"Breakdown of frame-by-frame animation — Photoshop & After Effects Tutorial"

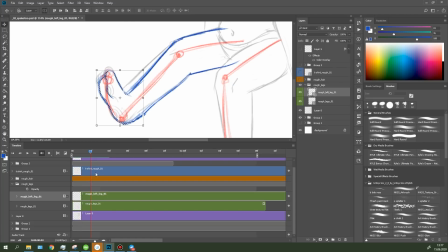[4:02]
Since I drawn the character in three quarters, I need to similarly draw the foot, otherwise it will look like it turned in the other direction.
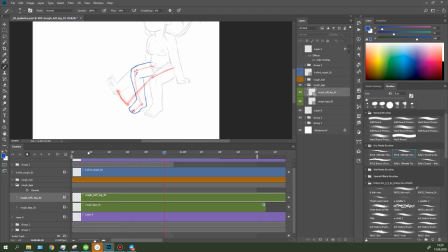[4:11]
To make your walk easy and figure out the foot's position when it's turned, you can simplify it to a primitive shape.
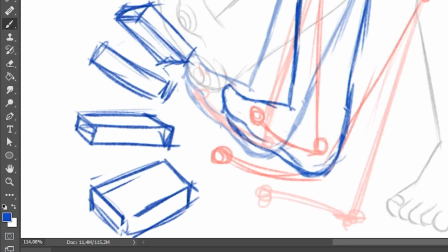[4:18]
In my case it's a parallelly pipette. I had drawn a little clue on the side to know what the foot like in the top, bottom and middle position.
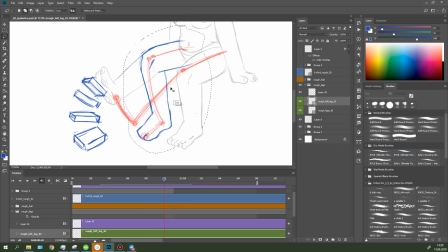[4:27]
This simplification method helps you understand how different objects will move in space.
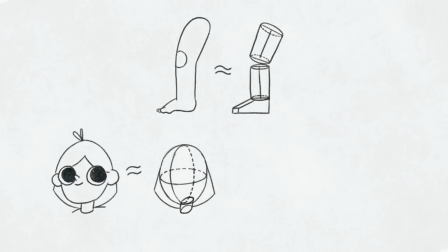[4:31]
This way you can simplify the legs, head and other border parts to simple and clear objects.
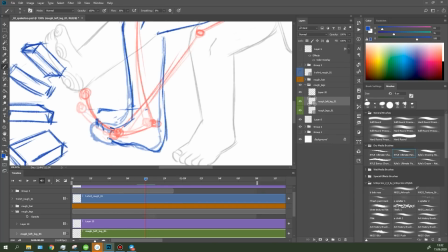[4:38]
Before I start finalizing it, I found a nasty bug in the animation of the leg.
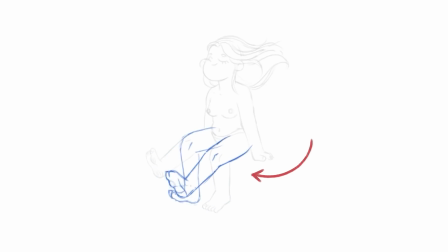[4:43]
During the animation, the bend of this leg constantly travels up and down, changing the leg's length. It's an important aspect because you always need to maintain the character's proportions. Otherwise, the animation will look broken and unrealistic. Keep in mind that it's always easier to fix everything during the rough stage rather than when the line and fill are done.
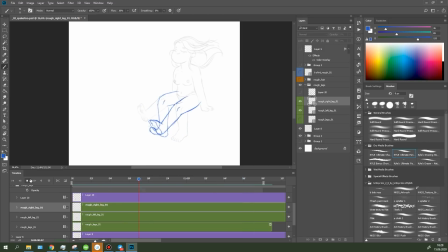[5:05]
Ok, I'm done with the rough animation, everything looked good to me here and now I can get down to the line.
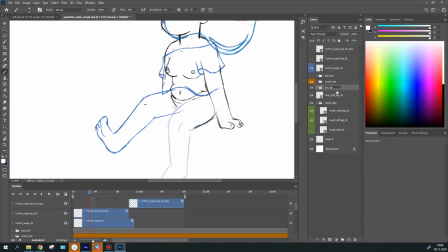[5:12]
At this stage I draw all the objects on different layers.
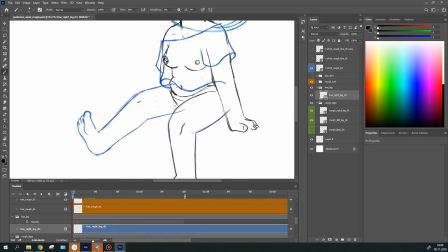[5:16]
One leg is one layer, that is showed is a separate layer, each lock of hair is on separate layer. This is quite tiresome and lengthy process, but it's crucial stage because you need to be careful, keep the line smooth and maintain its thickness.
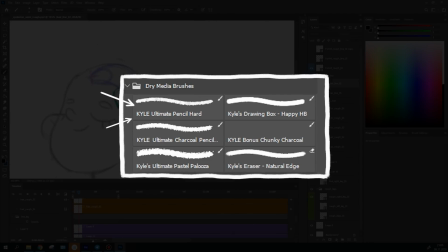[5:32]
When I'm drawing the line, I prefer using this standard Photoshop brush. I like it because a little texture and rough.
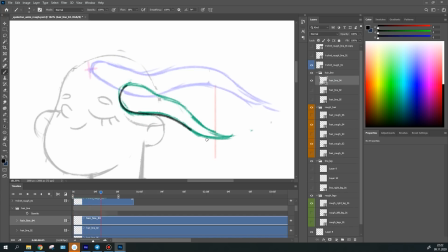[5:39]
This brush adds some style and fits the character well into the environment.
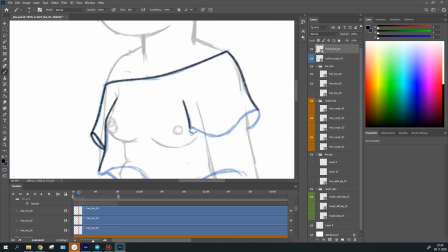[5:45]
Also, don't forget to check the animation so as not to miss some frames. Done, the animated line is ready.
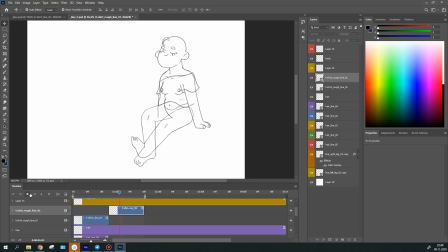[5:52]
I can now begin coloring everything. For starters, I color the background.
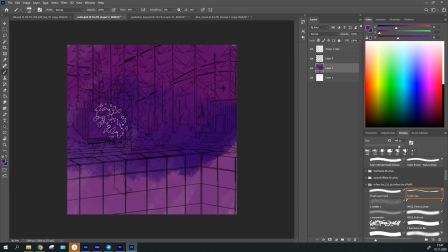[5:58]
For that I used a big texture brush to sketch out the color in large spots.
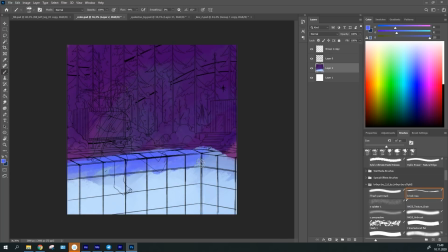[6:03]
Since it's the night time in the illustration, I made the background dark and foreground light since the light comes from the pool and illuminates a character.
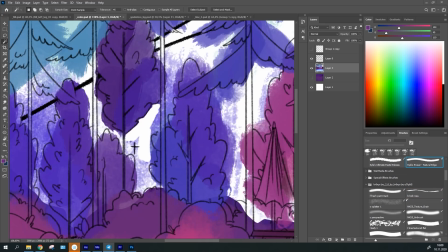[6:12]
When the main spots are ready, I colored everything in more detail. I've also drawn additional objects to animate them in the background.
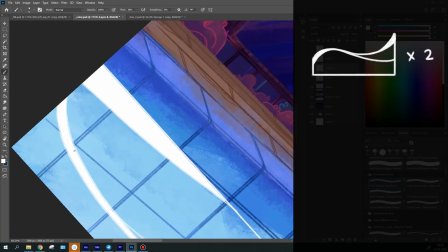[6:21]
There are waves in the pool, I made them in the form of rectangular because I will later add the deformation effect to them.
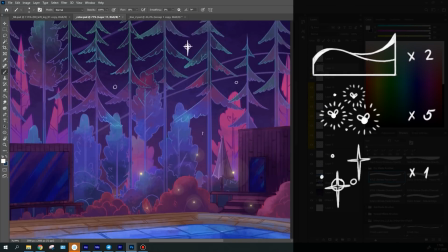[6:29]
I've also added fireflies and couple of stars on the background.
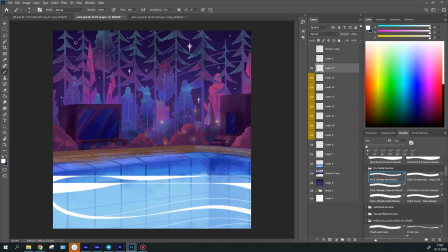[6:34]
I've drawn everything on separate layers and named them accordingly to keep things organized.
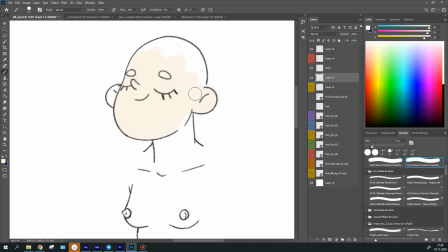[6:40]
Then I started coloring the animation itself. As it was for the line, I've created separate layers in case I'll decide to change the color.
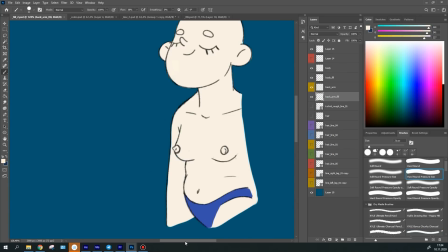[6:48]
This way it's easier to do so. And I started coloring them.
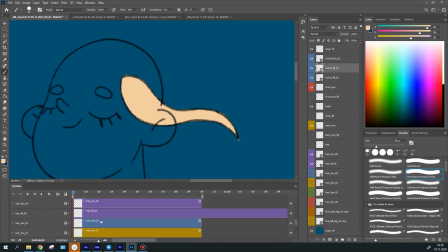[6:52]
It felt like it was the longest stage of all, because I always had to adjust the fill outside the lines or on the contrary to finish coloring sometimes.
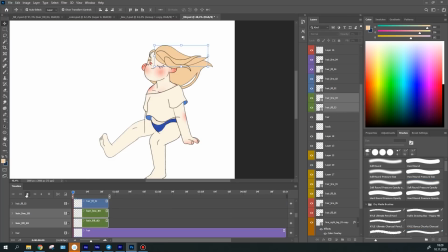[7:03]
That is done. I have almost finalized the animation, I just need to prepare everything for importing into After Effects and assemble the animation there.
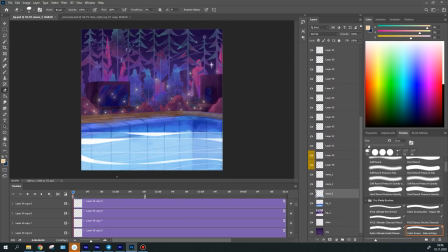[7:13]
The first one is the background with the additional elements for the animation, I have deleted the timeline.
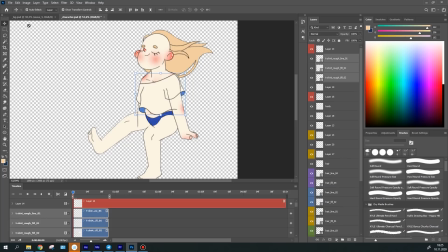[7:20]
The other one is the frame-by-frame animation.
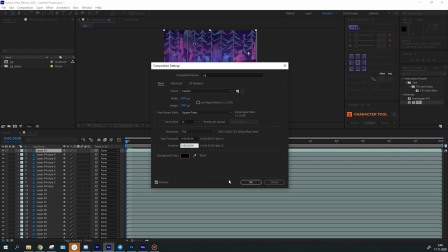[7:23]
It helps to organize the project a bit, because when new video layers are imported into After Effects,
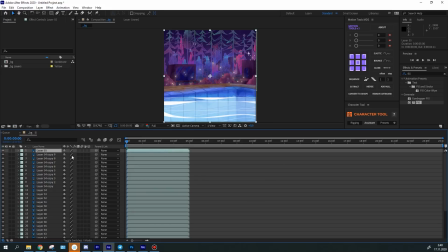[7:30]
the program interprets them as a video file, and it's not convenient to work with static objects in this case.
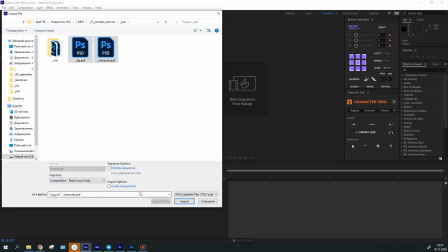[7:39]
Having imported the source files into After Effects, I've assembled the character in a separate composition.
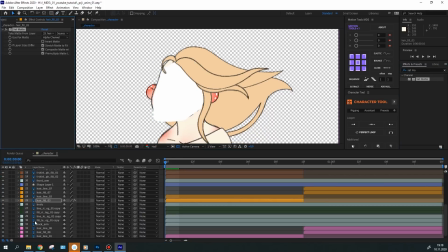[7:44]
Some parts of the animation overlapped each other or appeared in all the wrong places, so I had to mask them out.
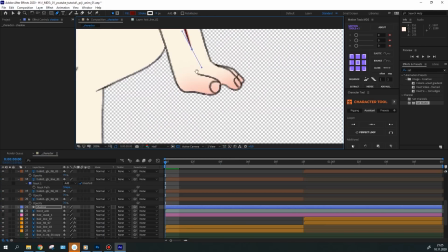[7:53]
Also, I've decided to add depth to the character by adding shadow to it.
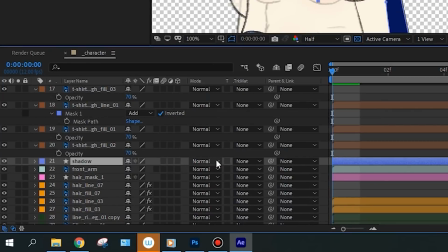[7:57]
I drawn a shape in the form of the character, colored it blue, set the blend mode to multiply and set transparency to 50%.